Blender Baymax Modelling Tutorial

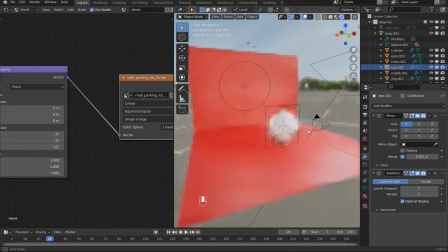486s
And then I just start playing with, started rotating on the ZX so that the light is shining,
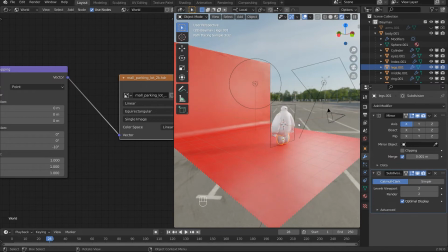492s
maybe just in front so that I can get the front area welded. I just added these complementary lighting. This light is the main source light, just so that I could get that shadow.
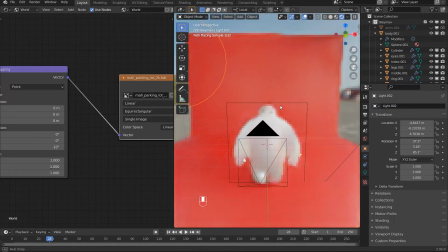505s
And then I just have this other backlight just to light up the edges here.
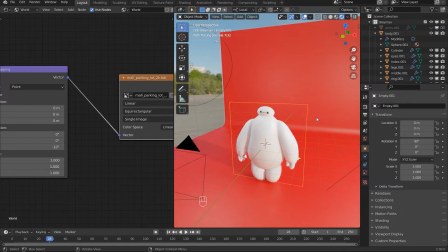511s
Okay, I'll just hide this plane.
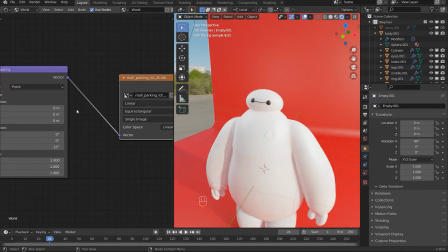516s
Okay, for the materials, it's pretty straightforward again. I didn't really use any image textures, so let's have a look.
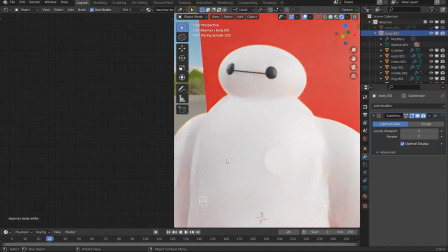525s
Oh yeah, and there's the access port, by the way. Can't really see it in render view, but it's good enough.
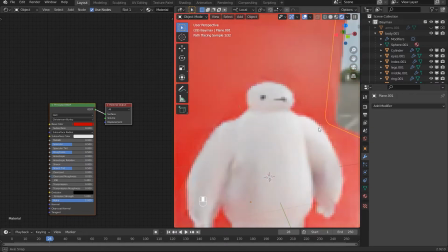532s
So the red background is just a
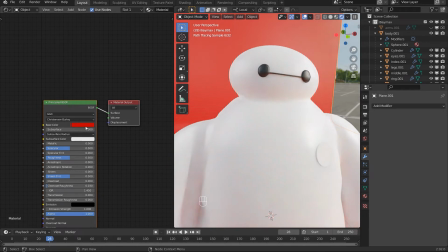537s
principal shader, and I just made the base color red.
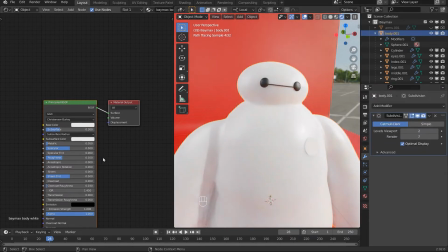543s
That's pretty much it. And then for the objects, so this is where I experimented it a little bit.
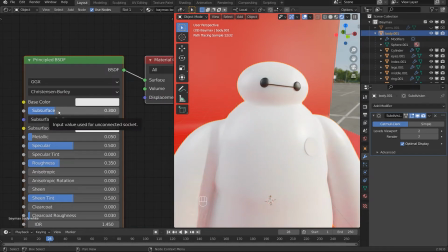550s
So first things first, subsurf is definitely a must, because I want some light illuminated through. Metallic, I just put a touch. I just wanted to give a little bit of shininess to it. Specular was a must as well.
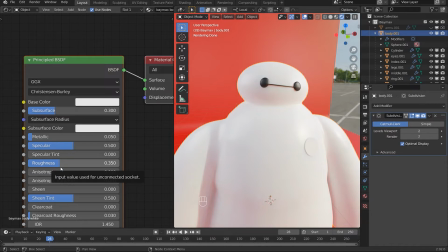568s
Roughness, I just wanted to smooth out that specular just a little bit, just so that I can get,
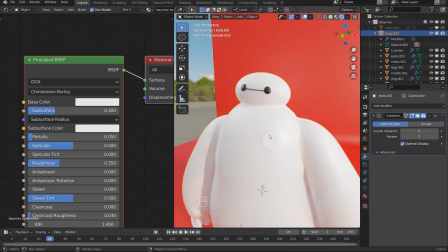575s
because if you look on the original image on like on the internet or something, you can see how light is passing through the shader. So that was pretty important. I used the reference photo as well. So yeah, just if you're not sure, just always use reference, because it will make your life 10 times easier.
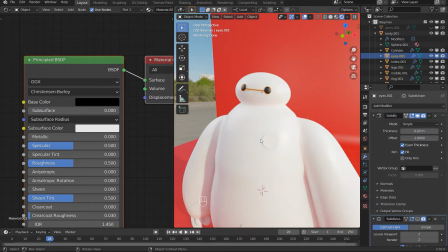593s
Same goes for the black material of the eyes as well. And that's it for the materials.
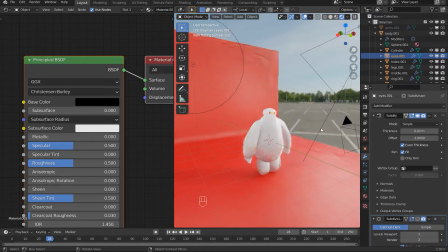599s
Not much else you can do. And one other tip I can give you is basically
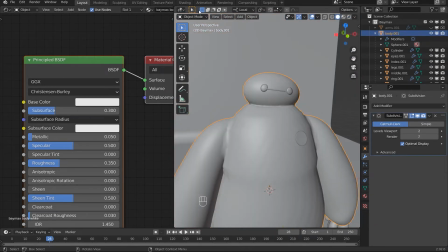609s
for this, I'll just go back into this view here.
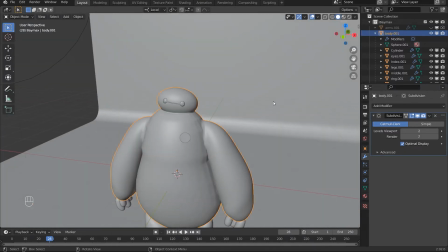615s
So you can see here,
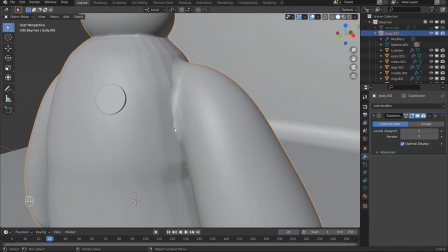619s
I've kind of sculpted it and made it like combined with the
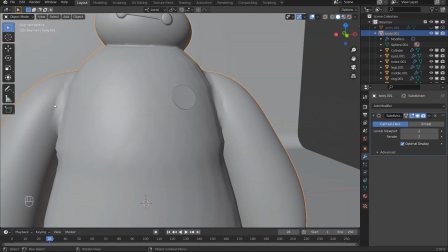625s
body, with, and that goes for the head,
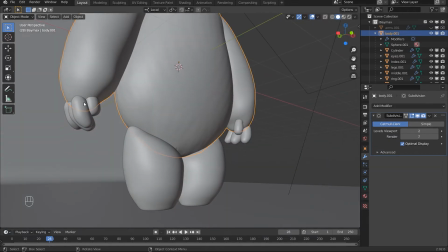628s
and I didn't do the legs and the fingers because you can't really see it anywhere,
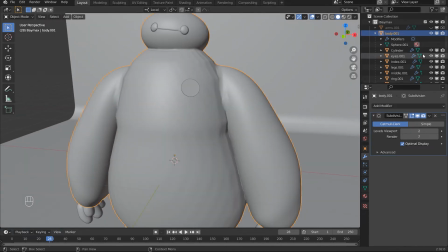634s
just the top area. So I can actually quickly show you how to do that.
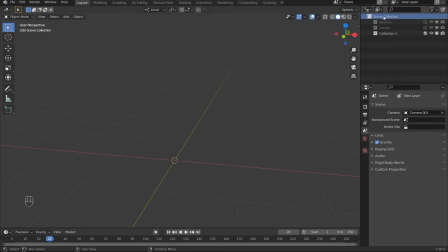638s
It's really easy to do. So I'm just going, so if I make a maybe maybe a UV sphere, shade smooth that, and then I don't know, I'll just try to do this quickly as I can here.
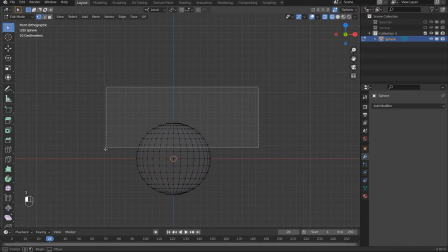And then I'll just do that.
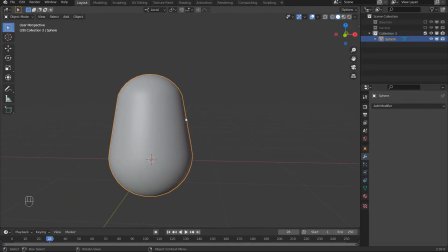672s
I'm just doing a basic setup here. And then, I don't know, maybe I can like Shift D that.
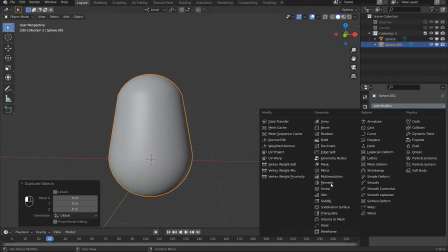681s
And I'll add a mirror modifier so that I don't have to do it twice.
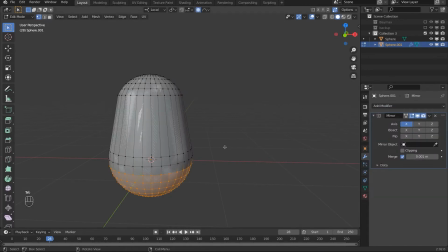689s
Mirror on the x-axis. And just hit O, get it out. G. Like this. I'll just rotate it like that.
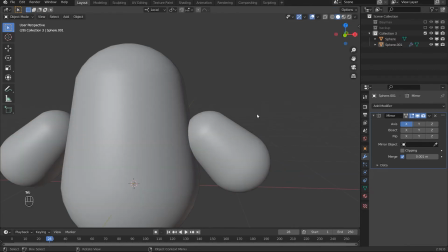704s
I'm just doing a basic setup here. So initially it was like this, like the arms intersecting.
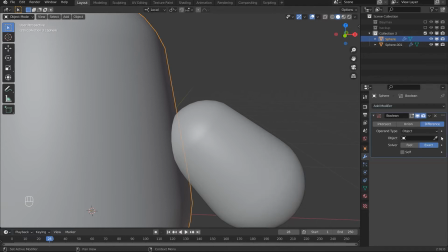712s
So grab a boolean and then select your arms and do it union.
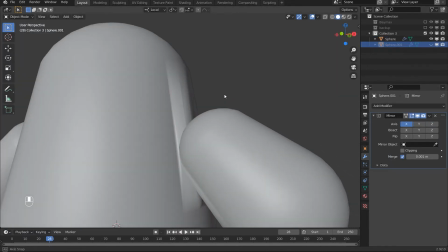721s
And if you hide your arms, you can see how it's sort of interacting with your
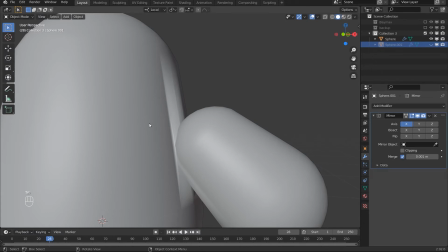729s
arm here. And the reason why I have this stretch mode is because if I go into edit mode, you can see how it's all stretched out.